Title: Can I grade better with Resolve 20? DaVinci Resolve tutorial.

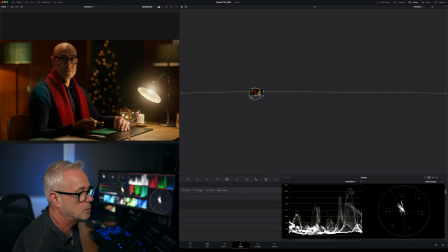(8:15)
If I go to timeline, basically this allows me to put a tool that I can see on any clip going. So I'm going to install a DCTL here that's going to help me to check skin tones. This is a really cool tool. So DCTLs allow third-party developers to access the tools within DaVinci Resolve but make their own tools.
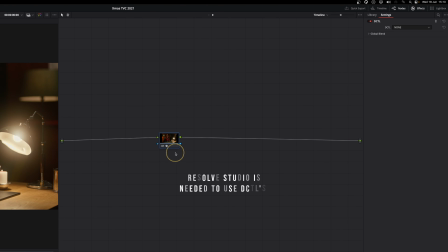(8:33)
So this is a really smart one. So the DCTLs just installed like LUTS, and then these are all the ones that I've bought over the years. And I've got one here called Balance. Now this is from Mononodes. I've got a discount code to Mononodes in the description as well. I use Mononodes quite a lot now, and I'm going to show you exactly how I do it. You could do this using the vector scope, by the way. There's a skin tone line on here.
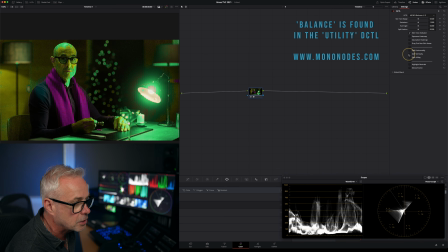(8:55)
But what this tool does, in fact what I do now, is I split that vertically. It's got some new tools in here. And we can just line it up a little bit better here. I've got an episode on how to use this actually, but it's an older version, so I don't think it had the split. But I'll put a link to that in the description as well.
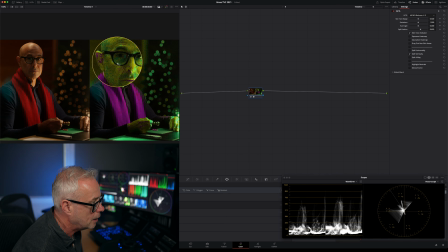(9:10)
So if I leave that on, what it's showing me is the yellow here is saying you're on the skin tone indicator. Now remember, that is not the law. You don't have to be set on the skin tone indicator, but you need to be consistently on it, under it, or over it.
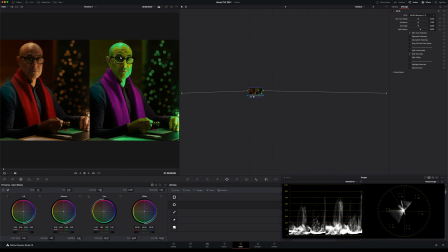(9:24)
So we can tell here that we're slightly towards green here. All right, so what I'm going to do is I'm going to go back to my clip level. I'm going to leave that on. And in my balance exposure node here, what I'm going to do is just adjust my offset. And that's quite hard to do it with the little ball on here. Normally I'm using my panel.
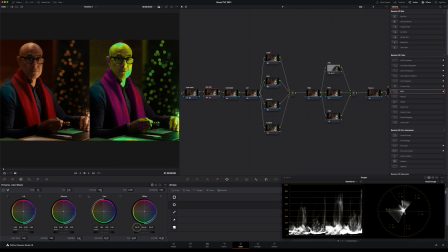(9:42)
So I'm just going to come down here and I can adjust things down here as well. I'm just keeping an eye on that skin tone indicator, but I'm obviously looking at what it actually looks like as well on here. So you could be using, if I take that off and
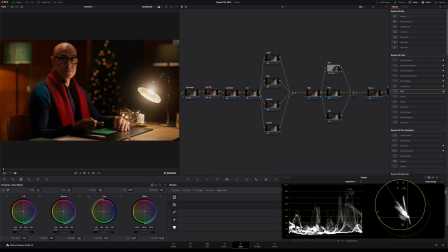(9:58)
go back here, you can see that the skin tone is sitting exactly on that line, which is great. Switch that on and off, let's just check it's better. So what we need now is a bit more contrast in here. So I'm going to go to my contrast tool here. I'm going to click on the primaries here. I'm going to increase gain, something like that. Now I've still got to do the window shaping on here. This was an important part of this grade.
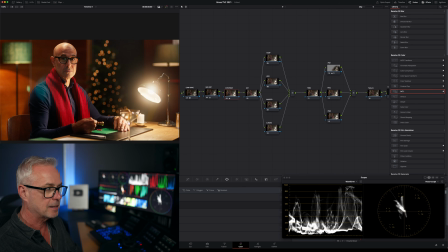(10:20)
But before I do that, I'm just going to go back to Dehancer before I move any further and just check I'm happy with the settings. So let's go in to Dehancer. Again, this could be Film Look Creator. It could be just that KODAK LUTS.
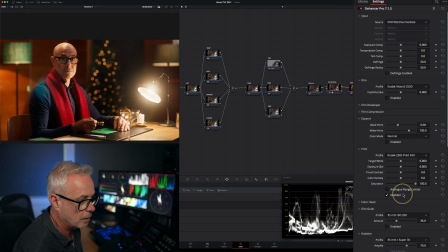(10:30)
And what I'm going to do is I'm going to go to my print here, the film print. Okay, and I'm going to dial in just a little bit more contrast in here. I'm going to add a little bit of color density. So if I go extreme on that, you can see what's happening.
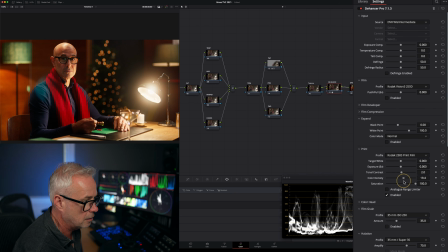(10:45)
So it just gives us a nice rich density in the colors. And my target white, it's a little bit cool. I'm looking here, I'm just going to bring that down so it's more like a D60, D55 lighting, something like that. Okay, so that's my filmic look set. Now the other thing I want to do is add a little bit of halation and bloom. Now I'm going to use Dehancer again. Now there's halation and bloom built into Film Look Creator. You can use those, but I'm just showing you exactly how I would do it in 2025, which means I'm using Dehancer.
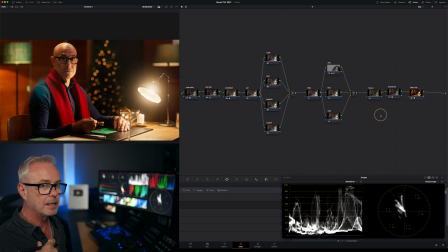(11:19)
So I put this after the 709. I like to put my bloom and halation actually in Rec 709. So I'm going to add another serial here. I'm going to bring it down here, or else I won't be able to access it.
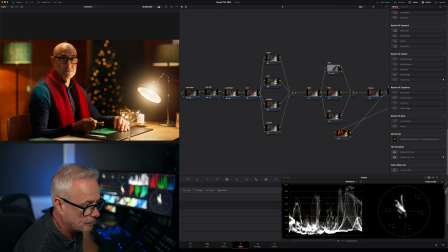(11:31)
So I'm going to press my effects. You see what I mean? It would have covered it. I'm going to go down to Dehancer. I'm going to take, there is a later version than this actually. I'm going to stay now in 709. I'm going to go to the bottom, disable all tools, put it on the highest quality, and I'm going to go up here and find bloom, and I'm going to custom
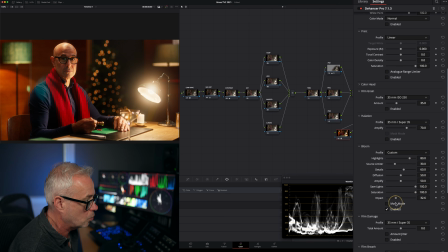(11:53)
amount of impact here. I don't want too much going on, but I just want a nice little bit of bloom. This gives it a nice little glow. I think it gives it a nice sort of Christmassy feel as well. And a bit of halation. Again, really, really subtle with the halation here.
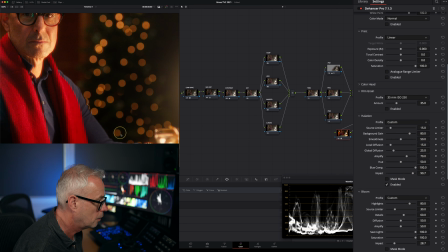(12:06)
So if you look what's going on, if we're not careful, that's the halation there.
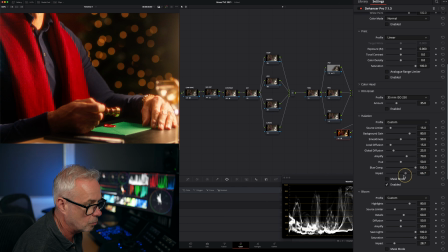(12:12)
Okay, so that's obviously crazy amounts. We want it hardly noticeable at all.
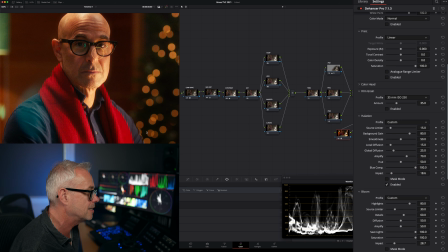(12:18)
Okay, and what I quite like with halation is it kind of gives you a little bit of a glow in the skin. So you can see what it's doing there.